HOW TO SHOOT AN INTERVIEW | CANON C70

Hey what's going on guys my name is Griffin and I'm a filmmaker based out of Orange County California and today we're to go behind the scenes of an interview set up so come on take it with me.
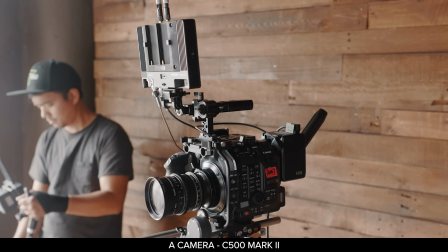0:11 So today our cameras the A camera is the C500 Mark II and we're using the Kawa Promenar lenses
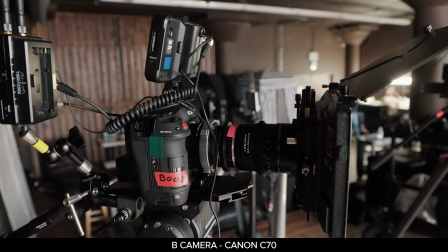0:17 and our B camera is the C70 and our C camera is the C70 as well. Usually when I'm doing an interview the way I like to position the lights in relation to the subject is I'll place the light and
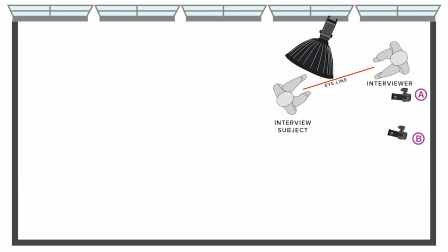0:30 then I'll place the subject where they look with their eye line and then I place the A camera and the B camera. Now usually if you can it's best to use at least two cameras. Now part of the reason for that is you can cut between your A camera and your B camera. So if someone's saying something and then they kind of get lost for a second but then they pick it back up and they start
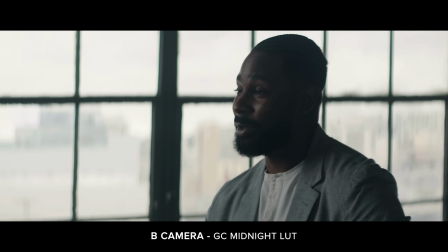0:51 talking again it allows you to cut to cut out the um and the ah and things like that where they sort of have a momentary fumble.
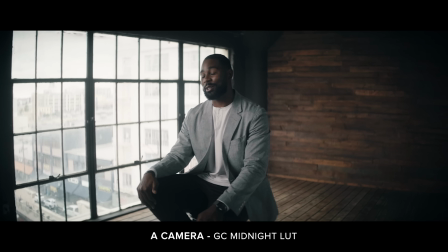0:58 You can cut from A camera to B camera in the edit, where it just kind of looks seamless for the viewer, and you don't necessarily have to do a hard cut or alternatively show where they're having a moment where they sort of can't think of what they wanted to say.
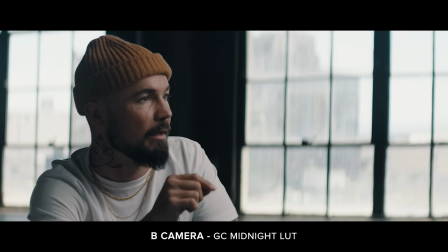1:11 I'll put the A camera and the B camera, both where they're shooting, on the shadow side of the face, and I'll usually make them at least two focal lengths apart. So for example, on my A camera, maybe I have a 35. On my B camera, assuming it's the same sensor size, I'll usually have an 85. Or if I'm an A camera, I have a 50. On my B camera, usually I'll have 100. I don't usually like to use two focal lengths that are right next to each other, like a 50 and a 75 or something like that, because it almost looks like it might be similar framing. And then the last thing I would say in relation for the placement of the A camera and B camera, I'll usually put the A camera a little closer and wider.
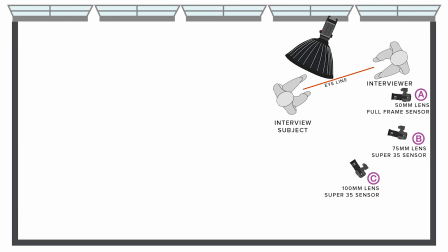1:49 Our B camera comes around in a little bit of a different angle. so it's filming just a little bit of a like more of a sidey profile look and then if you have a c camera like we do today and this one is actually really profile so it's shooting more i'll put a
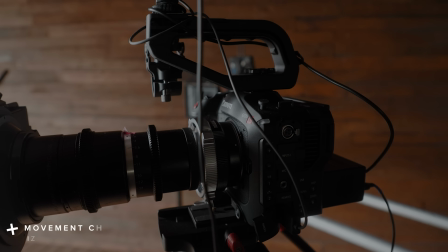2:04 clip here of what that actually looks like but it's shooting where it's much more sidey so one thing that i learned i actually learned this i think i learned this one from dave
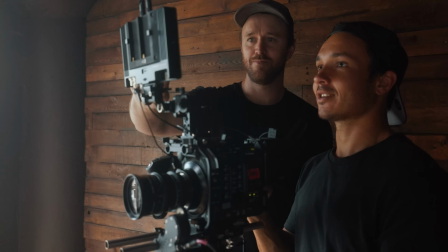2:11 but movement cuts well with movement so today this camera happens to be on a slider so what's going to be
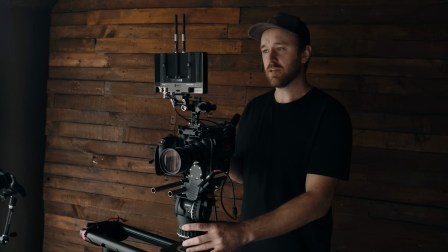2:19 happening is Dave will be operating this one and he's kind of moving it left to right he gets here slows down nice and steady right to left so
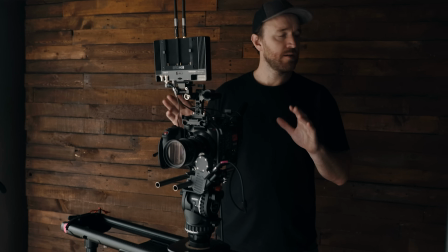2:28 it's a really nice look this is a sort of a medium wide shot your B and your C camera if they're also moving a little bit too it's gonna make it just feel a little more natural when you cut from the A to camera to the B camera and then the tip that I got from Dave actually was doing what's called a loose head tripod you You want to talk about this one? So you've got two slider cameras, both of them moving. So then you've got your third one on sticks here.
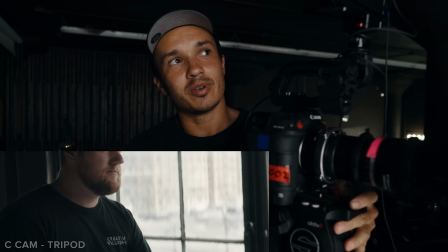2:52 Basically what I try to do is I try to keep this in constant movement at about the same speed as what the sliders are doing.
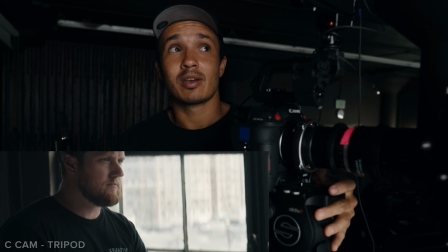2:59 That way when we cut from a slider shot back to the tripod shot, the view is not jarred so much that they're like, oh, what's going on? You cut from movement to movement and it feels nice and fluid. One tip I have is anytime you're shooting in a scene with windows is you kind of want to light from the same direction as the window
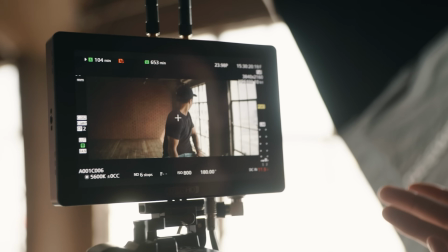3:16 so even with the window light it's actually not a bad looking setup you can see the light on his face it's kind of wrapping across the face
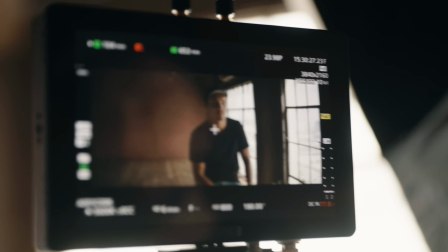3:23 right here but it does look a little bit um you could say a little too contrasty there and the light doesn't exactly wrap
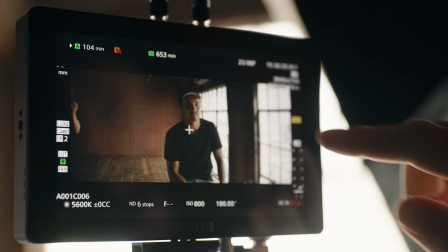3:31 all the way across his face but i do like shooting into the corner because you're getting these sort of leading lines here right here and you also have sort of
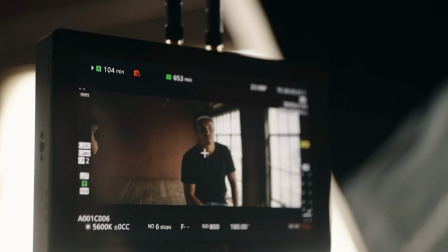3:38 built-in contrast your shot you have light you have dark you have light you have dark sort of repeating patterns But one thing I would want to do is wrap the light across the face a little more.
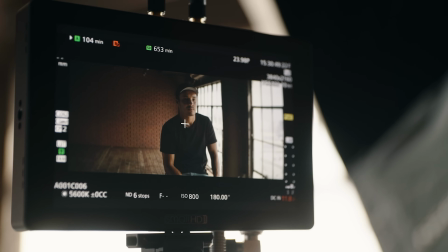3:47 So what I'll do is I'll turn the light on, striking. There we go.
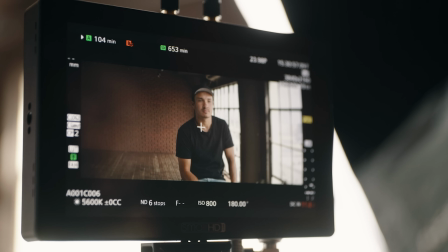3:52 And now it sort of looks like pretty natural, you could say. So it's one thing to think about if you're lighting with windows in your shot, you want to light from the same direction.
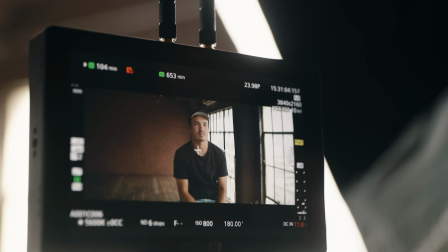4:01 You don't exactly want to just, when I originally started shooting interviews, I would think, okay, well, we need to even that out.
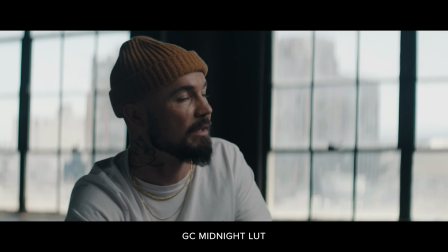4:07 You don't want shadows on the face.